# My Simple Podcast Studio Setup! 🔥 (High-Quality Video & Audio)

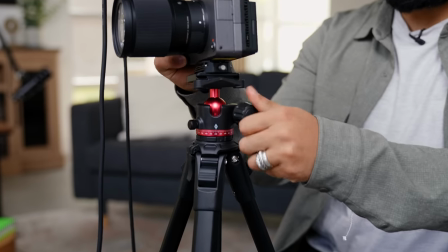412s
You have the ball head on top so if you wanna adjust your shot,
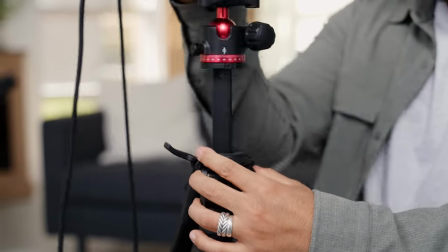416s
you can do so. and I love how the middle even has the ability to go up and down so you don't have to like unclick all three legs to adjust the level of the camera and another thing I invest in is quick releases and so you know Ulanzi also has a quick release system called the Falcom 38 which is super
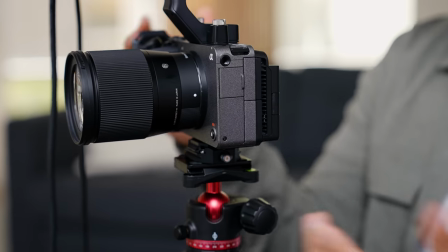437s
nice and allows me to just take off the camera and then put it back when I need to and another cool thing about the FX30 is that there's actually these screws on the camera itself so when I shoot reels and stuff I actually have a quick release on this I know this is
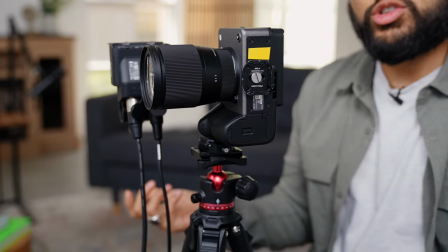451s
bonus content right here it's going to make you be like what so if I want to shoot reels and stuff I'm ready to go and it's just a quick release I don't have to screw anything which is super nice all right let's talk about lighting and what I use to light our faces which is what you could call a key light and the light that I went with is the Amaran 100d now if you are in a bigger space and you need more power they have the 200d but this is a phenomenal super dummy proof light and what I say dummy proof is that it's not bicolored there's no different temperatures it's literally the perfect temperature for your face so you never have to be too worried about white balance in the camera with the light temperatures and things like that so I love this light and then I love using the lantern softbox modifier
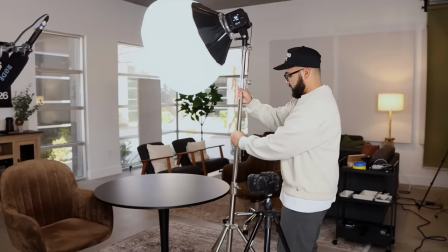495s
that goes on this light and this just produces a large soft light and it spills everywhere.
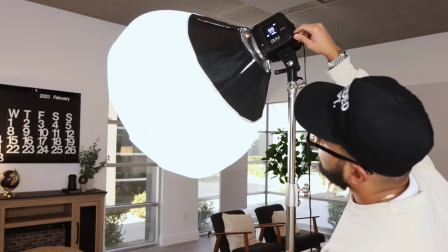501s
So if I'm pointing this light in the general vicinity of the area of where we're filming, it's essentially gonna light two people. But I usually have two of these going when there's two people talking.
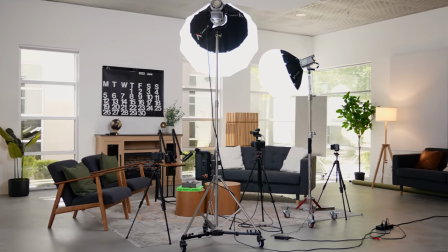511s
So I have one light hitting this person, the other light hitting the other person, and then it's filling the shadows as well as they cross over.
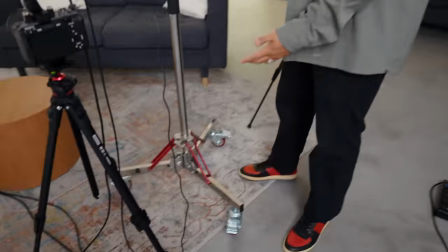518s
And I think it's important to note this awesome light stand. I need to make a dedicated video on this light stand because I can't say enough good things.
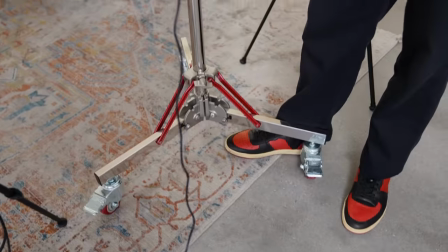524s
This is a newer light stand and it comes with caster wheels,
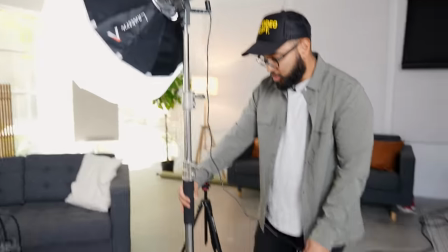527s
but it's just so nice to be able to roll this away or just lock it in place and it doesn't take up much room. Making sure that people can maneuver around the space and around the gear is really important. You don't want people tripping up on stuff. Incredible light solution. Like I said, the Amaran 100D or if you need more power, you can go with the 200D and that's what I use for lights.
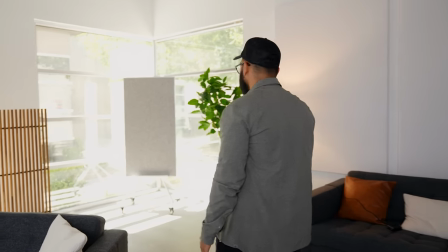546s
Now, you'll see throughout my studio that there's other types of lights. I think it's important to mention. This is what you would call like an accent light and sometimes when we're filming,
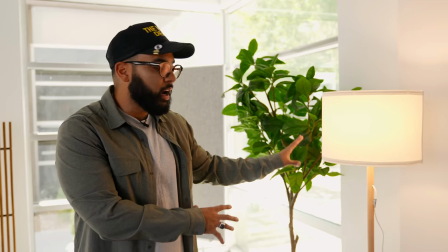555s
it makes sense to actually throw one of these in the back of a shot so this lamp this floor
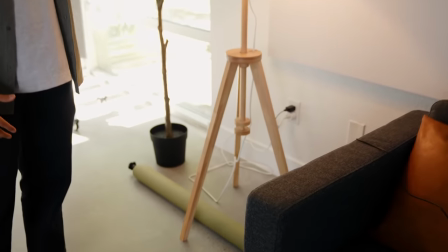560s
lamp is from ikea but you can get a floor lamp from home goods or on amazon and things like that but it's definitely something that's nice to get in the shot and then way over here if you could follow me i have a room divider that i got from
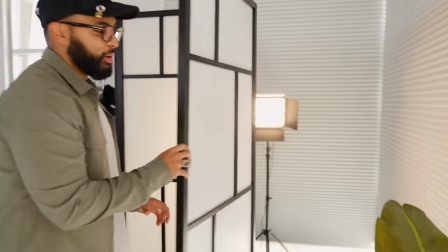573s
ikea but behind that room divider behind door number one is a panel light so you know like the panel lights that all you
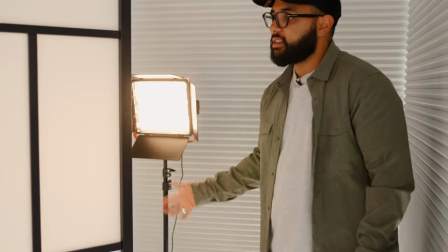582s
guys have in your house I got this behind here and what it does is it it just you know creates a cool effect and
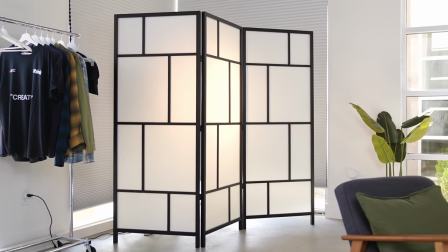590s
warms up this background a little bit giving your background a little bit of texture so that covers the gear side of the things when it comes to my studio setup for video podcasting but a lot of the times people overlook the design element to a studio space and I told you that tip where first get your cameras in place and place them and and adjust your shot than design and some things you could actually consider looking into number one I would
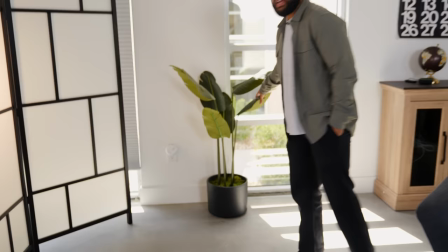616s
say are fake plants if you look around my studio I got fake plants everywhere I got one over there that is from Ikea and
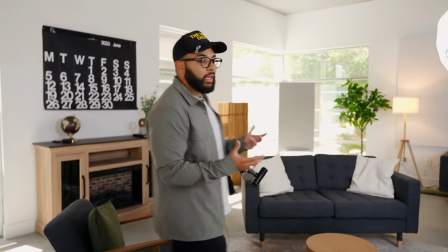625s
at the front of the studio I got real plants but you know having fake plants are nice because they break up the background if it's plain Jane and again
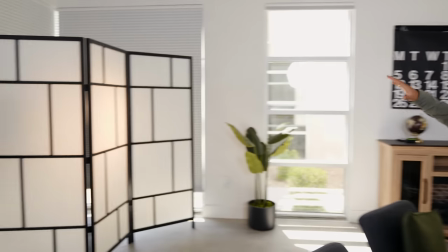633s
add some texture which is dope I mentioned the room dividers I never would have thought this would do so much wonders it just looks so
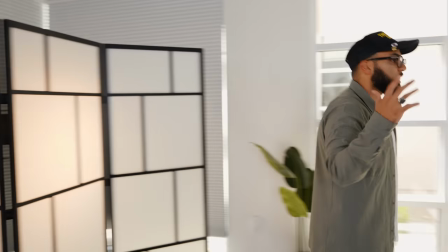641s
clean it adds leading lines to the shot which are super dope and i actually got another one uh right here again from ikea i think it's meant to